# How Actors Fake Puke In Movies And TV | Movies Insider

You hear it coming up, and so like as long as you're just kind of like, you know, ready to go, then you're good to go.
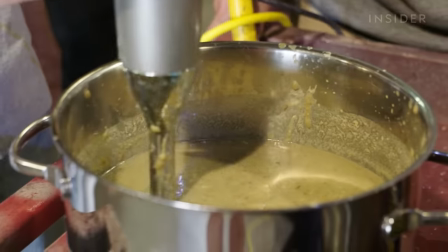[4:22]
The pea soup mixture is different for several reasons. It's mixed with a lot of water, making it a lot more liquidy.
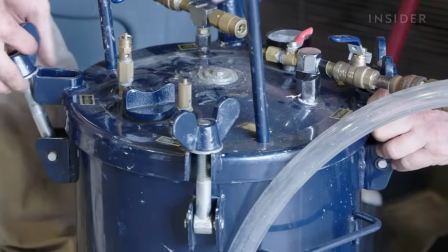[4:28]
And for this, they instead use a pressure pot with clear tubes attached.
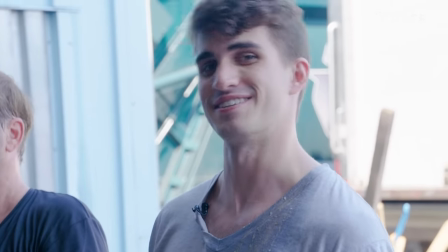[4:35]
I'm like the guy in the group project that doesn't help. Oh, man.
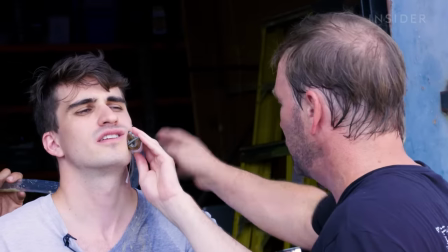[4:39]
But still gets an A anyways. Great. This hose allows you the flexibility where you're not rigid.
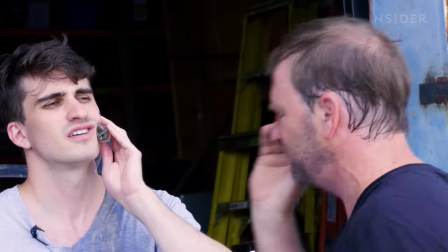[4:45]
Okay, cool. So because you have a guy behind you, you can go left, right, up, down, turn to that camera and splash it.
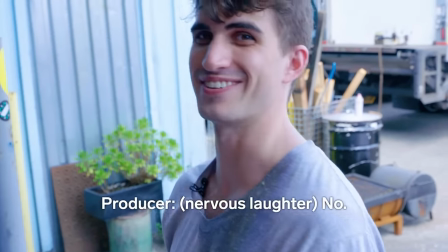[4:51]
Cool. That's not a little bit of... Do you want me to puke on you? And in my world, you can hear you puke. In my world, when you said that it's going to be gonna dribble down my lip.
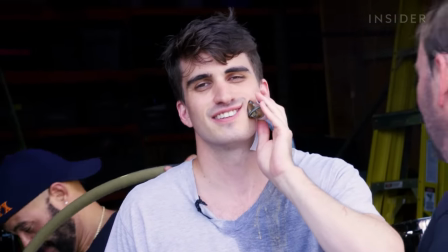[5:00]
Once we shut it off, it'll dribble, dribble, dribble. Great, cool. And that gives some authenticity because it's also got a deflector in the front that's gonna spray.
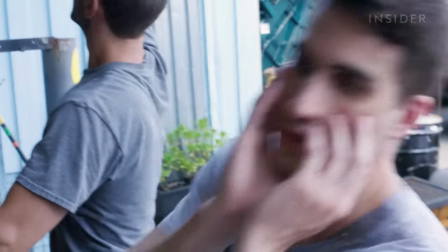[5:08]
Ooh, sweet. This works well for a scene involving out of control vomiting.
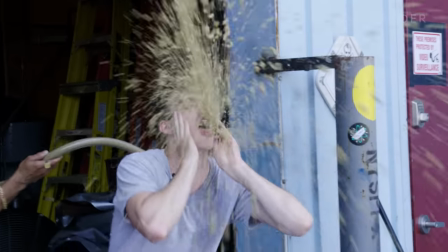[5:13]
I wanna watch out, Nick. One piece of advice I would give, aim away from the camera. I am covered in fake puke, and I'm not the only one.
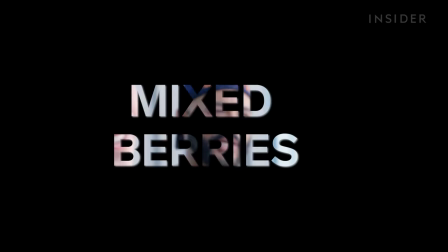[5:27]
For some types of puke, no rigs or hoses are required.
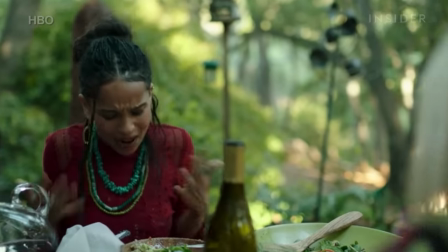[5:34] A Facebook and reality. Oh, God! Oh, my God. It's the shrimp.
For a spit take, a member of the effects team would scoop a little bit of fake puke up.
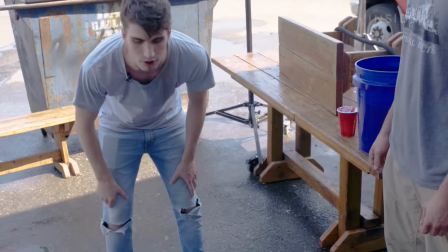[5:45]
Oop, that seems like a lot. The actor would then take some into their mouth and spit it up. Like that?
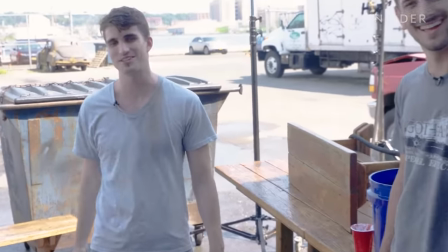[5:52]
Yeah. How did that look, guys? That looks great. Should I do some more? How'd it taste? Actually, really good. There's always room for a little improvement. Are there any tips you can give me for how to improve my performance? A good thing to do with just a little more retching, a little shoulder movement, and a little try to sell it a little more.
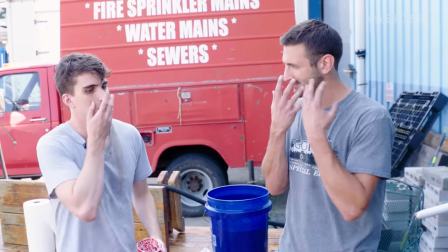[6:08]
And even if put your hand in front and get a little bit more, you know, separate where it's coming from, maybe a little bit coming down on yourself.
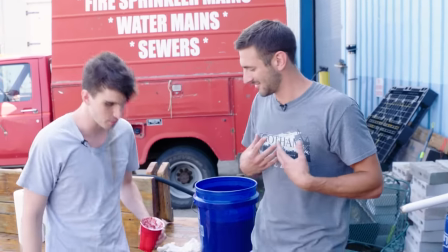[6:15]
All right, no problem. Yeah.
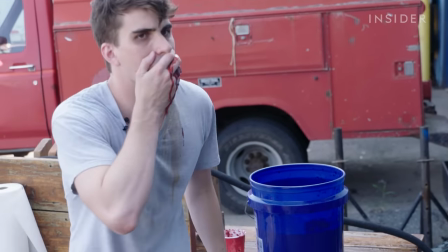I felt like I was in the most control. I could kind of, obviously I could time it myself. I didn't have to time it up with the rig or anything like that, which I think allowed me to get more into my performance.
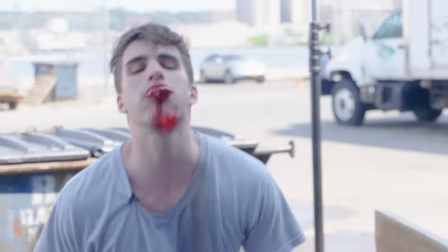[6:37]
Love berries, so that spit take is the one for me.
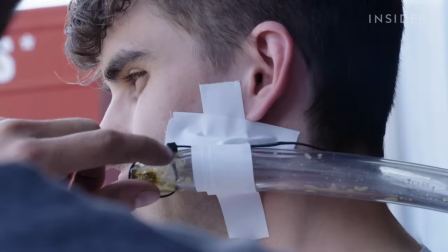[6:43]
And with no tubes to cover up, nor massive sprays to avoid, the camera can look straight onto the actor.
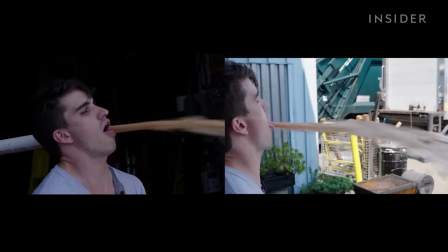[6:49]
However, there are many ways to hide these pesky tubes. Sometimes, they're simply taken out in post-production.
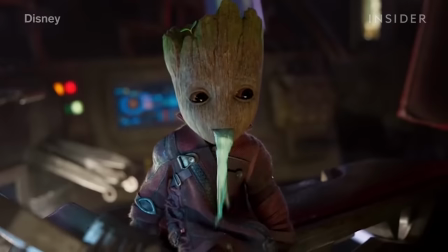[6:55]
Other times, it's all about where you place the camera. And while CGI is used to aid the process, fake vomit scenes are still largely done practically.
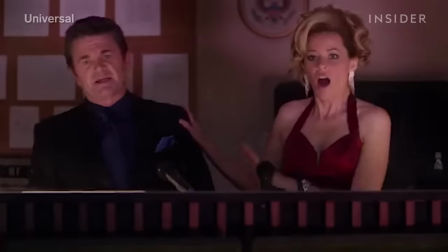[7:03]
More work than you can imagine goes into creating something that, in the end, might just be on screen for a couple of seconds,
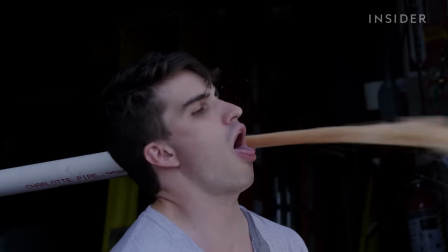[7:09]
but can still be the most memorable moment of any given movie or TV show. But it could be cool. If these get stained with berry juice, then it might actually be kind of a cool look.
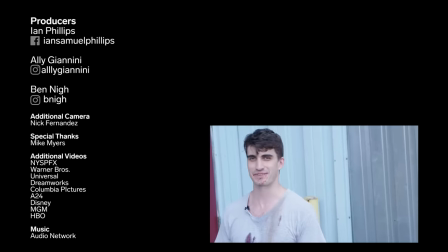[7:20]
I don't know. The berries are delicious.